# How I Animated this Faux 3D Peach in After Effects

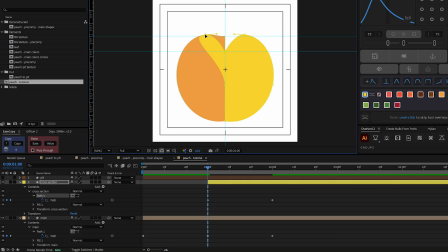8:18 For these top points, I want to make sure that I bring them to this cross section here.
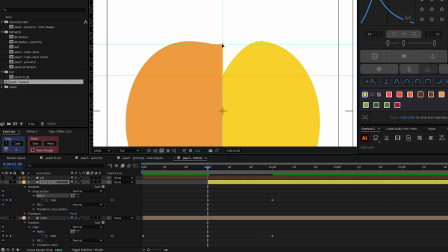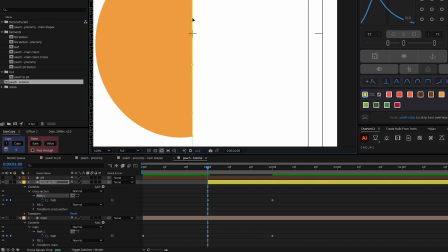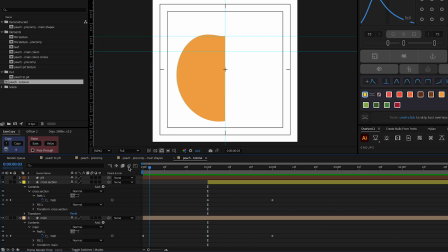8:35 All right, so here's what I have so far. Let's add in the peach pit. So in the first movement, it needs to be behind all of these layers.
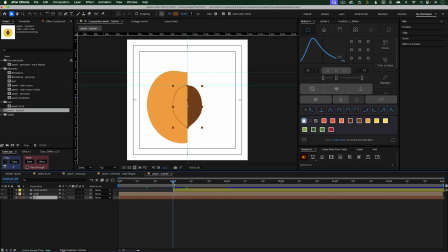8:51 And then we'll start to see it emerge here. And then starting here, it's gonna need to be on the top of all the layers. So what I'm gonna do is hit Command or Control and then Shift D to split this layer at the playhead. And then I'll bring this layer on top. The left half of the pit shouldn't be visible right now, so let's animate the path property.
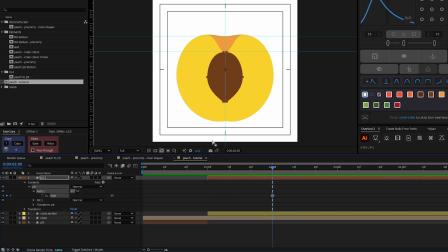9:11 So at 2 seconds, I'll set a keyframe to be the full peach pit, and then starting at 1 second, I'm going to collapse in the left side.
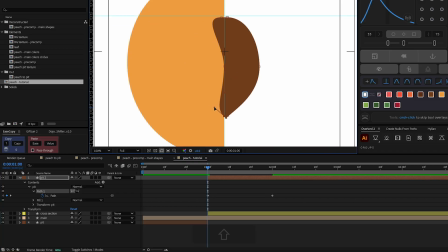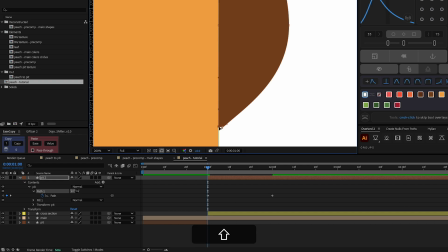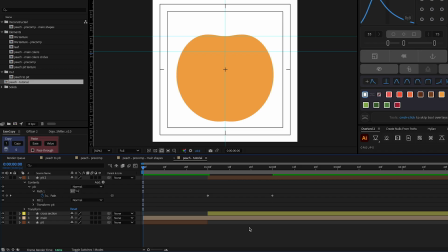9:29 So here's what this looks like now.
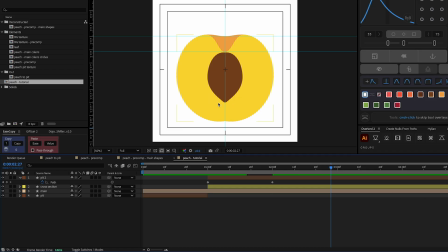9:35 For the next move, I want it to look like the peach is reducing from a half of a peach to just a quarter of a peach. So the left side is going to collapse down. To do that, I need to animate both the cross section and the main shape of the peach. So at 3 seconds is where that animation is going to be. So let's open up to find the path property and then collapse in the cross section.
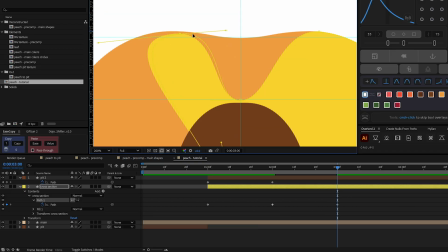9:53 And again, for this top point, it needs to go to where these guides intersect. If you're dragging a handle and it's affecting the other side, like the other handle on the other side of the point, then what you can do is go up to the pen tool, click and hold,
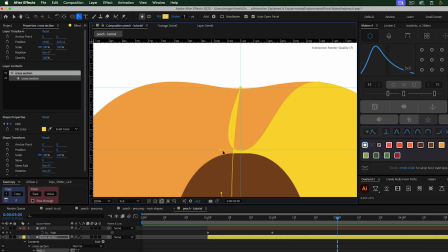10:12 and grab the convert vertex tool. And when you drag the handle with that, it only affects one side of the line.
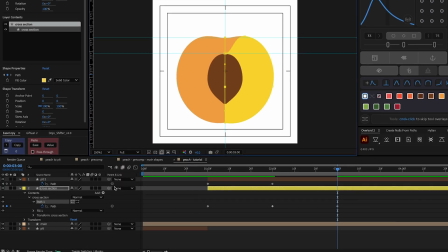10:22 And now I need to do the same thing on the main shape of the peach.
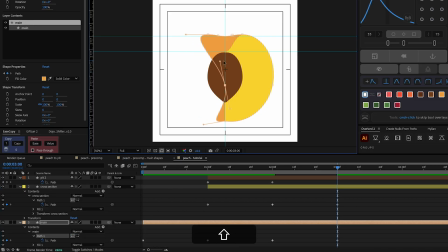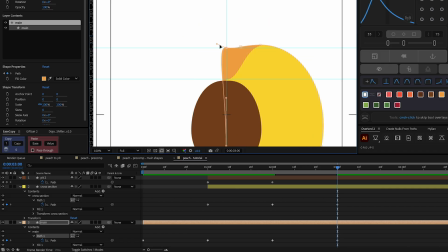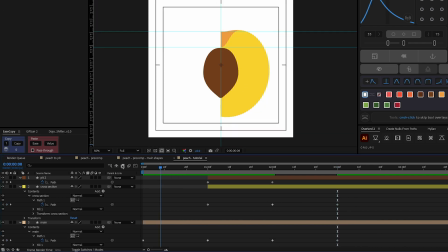10:37 Okay, so here's what it looks like so far.
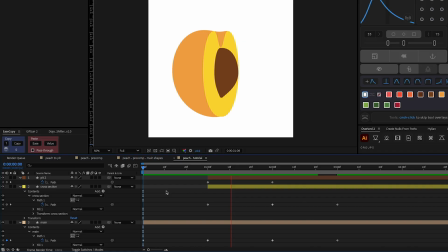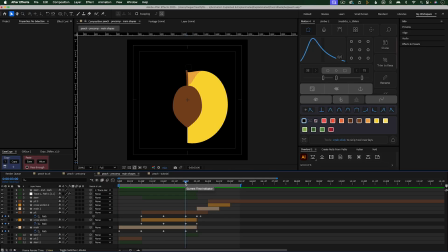10:45 For the next move, I want the peach to look like it's rotating, but also reducing to just an eighth of a slice of a peach. And then that slice is going to rotate in front of the pit, so it's continuing with that fluid rotation.
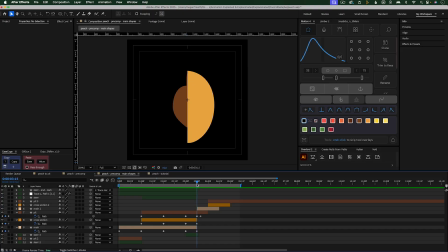10:57 There's kind of like two parts to this animation, and the first part is just going to take 15 frames or half a second, and then the second part will take another half a second. So let's work on that. First, I need to go to 3 seconds and set another path keyframe for the pit to be whole at 3 seconds. Then at 3:15, the right side of the peach needs to collapse in. In order to get to the path one, where you can just select it so you can select points on the path, you might need to close and then open the layer.
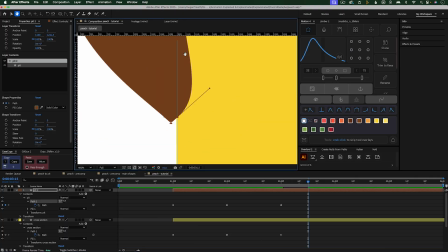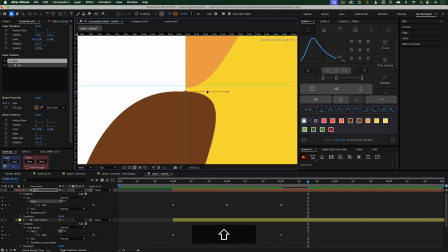So that's looking good, but I need to also animate the cross section of the peach in order to make this look like it's really rotating. So to do that, I'm going to go into the path property. I'm going to collapse this cross section all the way down to the middle line.
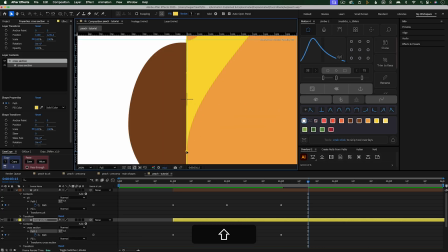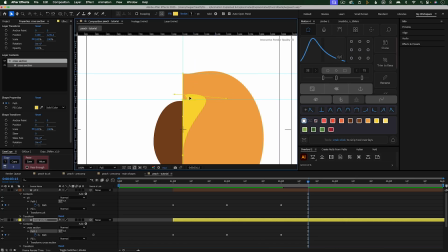11:54 For the top, I'm going to bring this point all the way down to this intersection here. That way it'll look like it's really rotating in 3D space, even though I'm just animating the path property. I initially just figured this out through trial and error. So we're almost there, but this main shape of the peach needs to also be animated to make it look like the slice is getting smaller.